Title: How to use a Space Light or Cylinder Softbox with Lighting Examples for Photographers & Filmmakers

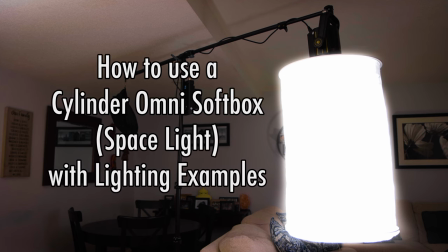[0:00]
In this video, we're going to take a look at using a light modifier called the Cylinder Omni Softbox.
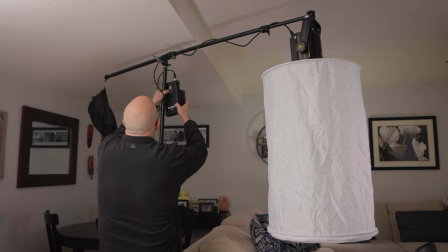[0:07]
It's also known as a space light, and I'll show you examples of how to use it.
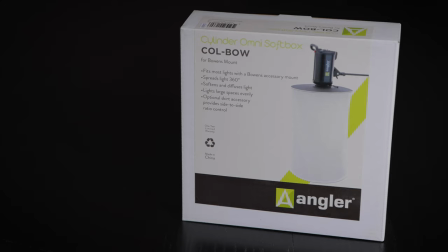[0:13]
Let's get started with assembly. Angler makes the Cylinder Omni Softbox that I'm using in this video.
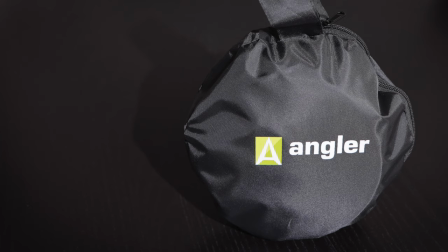[0:20]
It collapses nicely into this small bag.
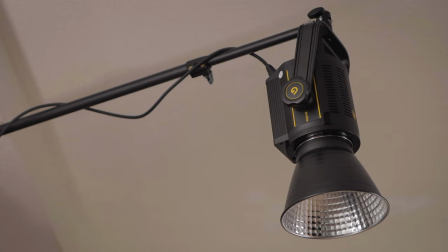[0:24]
I'll be attaching it to my Godox VL150 LED cob light on a counter-weighted boom arm connected to a light stand.
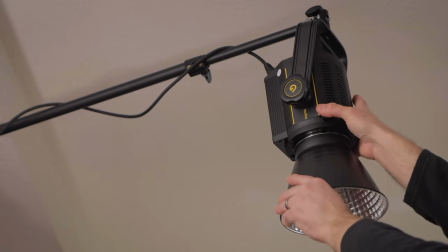[0:35]
First, remove the reflector from the Bowens mount on the light. Click the lock and turn to release.
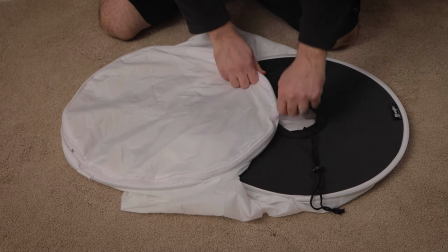[0:43]
Next, open the zipper at the bottom of the cylinder.
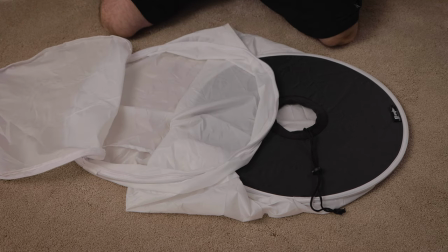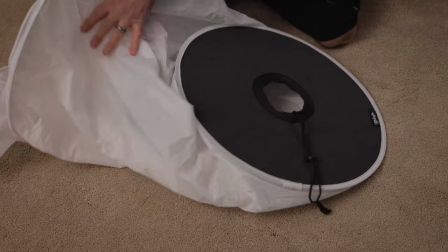[0:54]
Then insert the reflector through the opening. Then push it through the top of the cylinder like this.
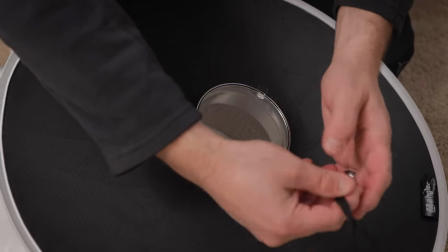[1:04]
Then tighten the drawstring.
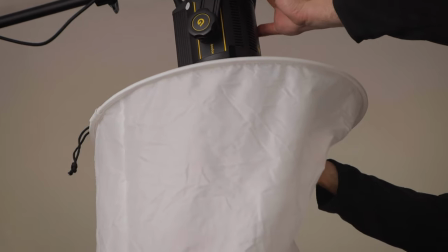[1:10]
Finally, attach the reflector to the light. Just insert it and twist. It will lock in place.
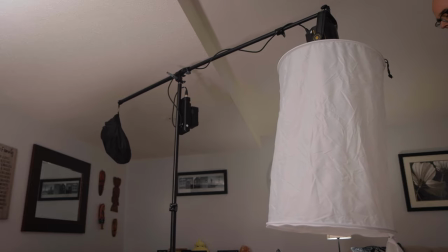[1:17]
The reflector holds the cylinder by hanging from it. You can zip up the bottom of the cylinder now.
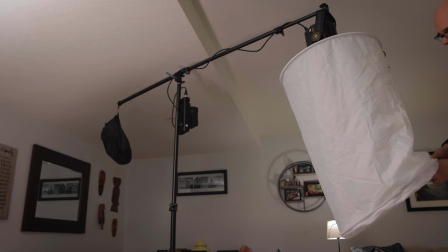[1:25]
There are other cylinder softbox options available for lights that don't have a Bowens mount.
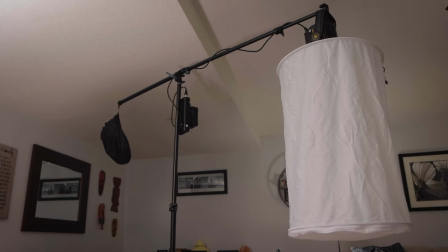[1:31]
I'll leave a list of links to them in the description below this video in case you want to check them out.
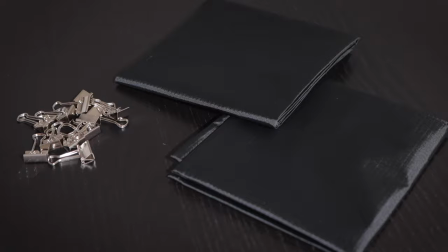[1:37]
I also purchased two optional skirts that attach to the cylinder. Using just one skirt will go around half of the cylinder.
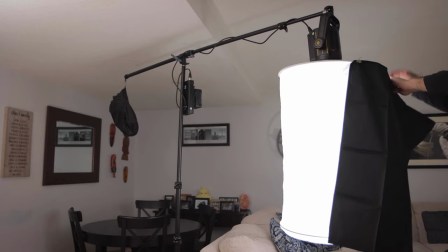[1:46]
You simply use included clips to attach the skirt to the cylinder.
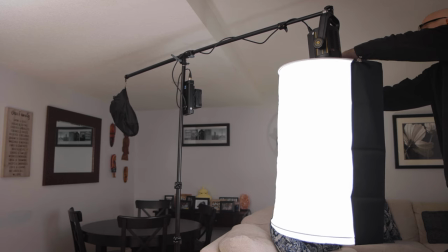[1:50]
The skirt is good for controlling light spill if you want your light to be more directional.
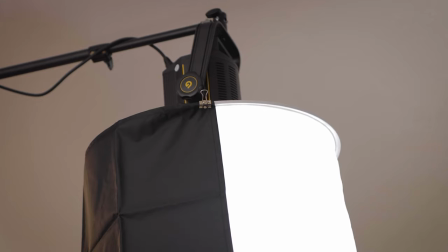[1:56]
And because the inside of the skirt is silver, it intensifies the light output, which is also great.
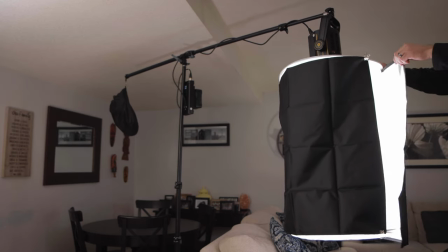[2:03]
If you use two skirts, you can completely block light coming out of the sides of the cylinder.
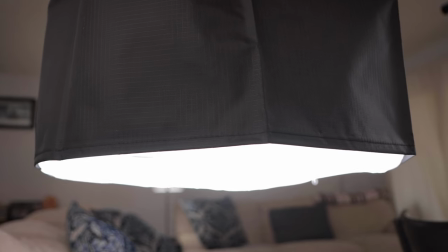[2:09]
Now using two skirts, light only comes from the bottom of the cylinder, which can sometimes be handy.
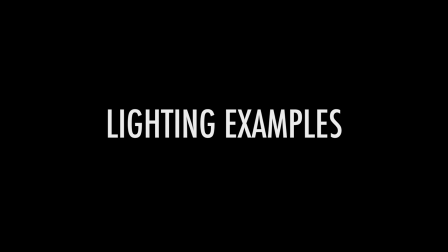[2:16]
I'll demonstrate that later. Now that I've shown you how to set up this light modifier, let me show you some ways to use it.
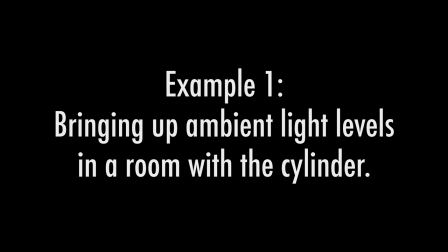[2:25]
Example one, bringing up ambient light levels in a room with the cylinder.
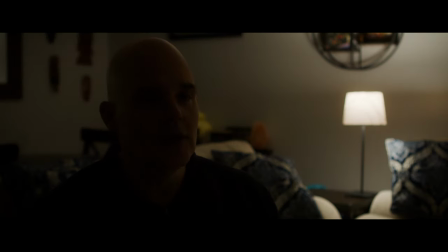[2:30]
First let's take a look at our subject sitting in the chair with no lighting. We can obviously do better than this. The lamp on the table is not enough.
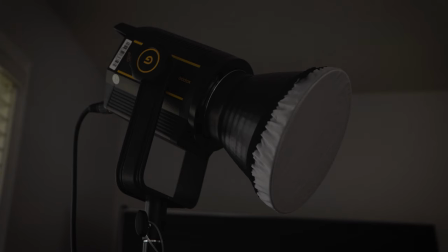[2:42]
I placed a Godox VL150 LED light near the camera and turned it on.
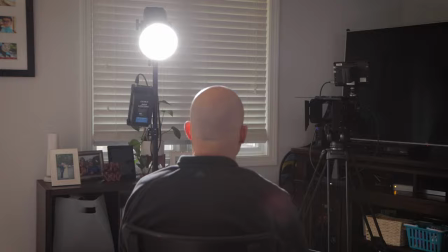[2:47]
This will be our key light. The shot looks better but the lighting is a little hard.
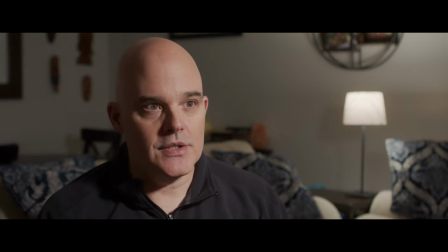[2:55]
Notice the hard shadows on our subjects face. Also notice the small catch light in the subject's eyes. A catch light, by the way, is simply the highlight of a light source reflected off of the surface of the eye.
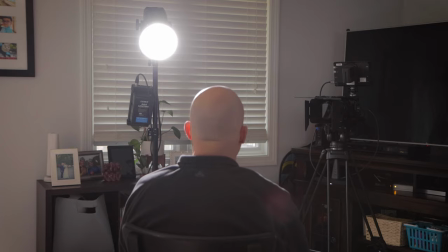[3:09]
There's nothing wrong with using hard lighting, of course, but let's try to make the light softer and the catch light in the eyes bigger.
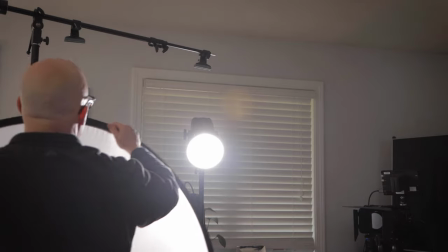[3:17]
To do this, we must make the light source bigger. So I'll place a round collapsible diffuser in front of it.
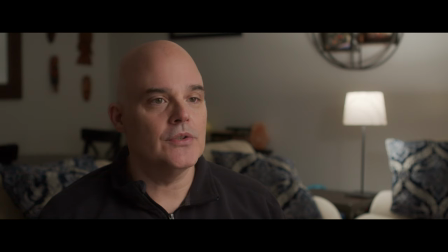[3:27]
Now the light source is much bigger. You'll notice that the shadows are much softer and the catch lights are much bigger. This is often a more flattering look. Of course, the choice is yours.
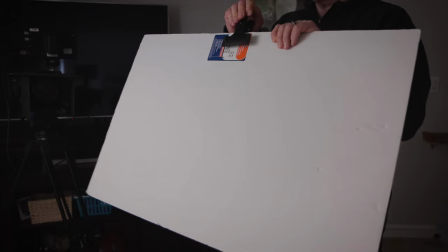[3:41]
If we want a less contrasty shot, we can add a fill light to fill in the shadow side of the subject's face.
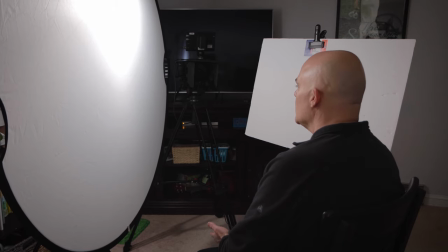[3:49]
On the opposite side of where our key light is, next to our subject, I will place a white card clipped on a stand.
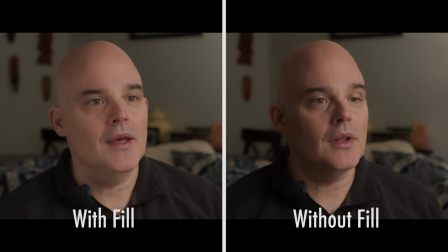[3:56]
This fill light reduces contrast on our subject's face.
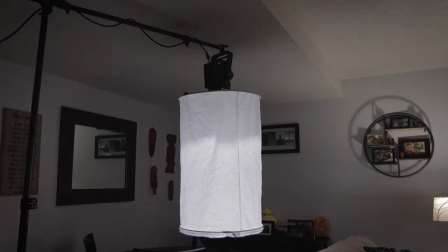[4:03]
Next, we will place our cylinder softbox in the middle of the room behind our subject out of camera frame.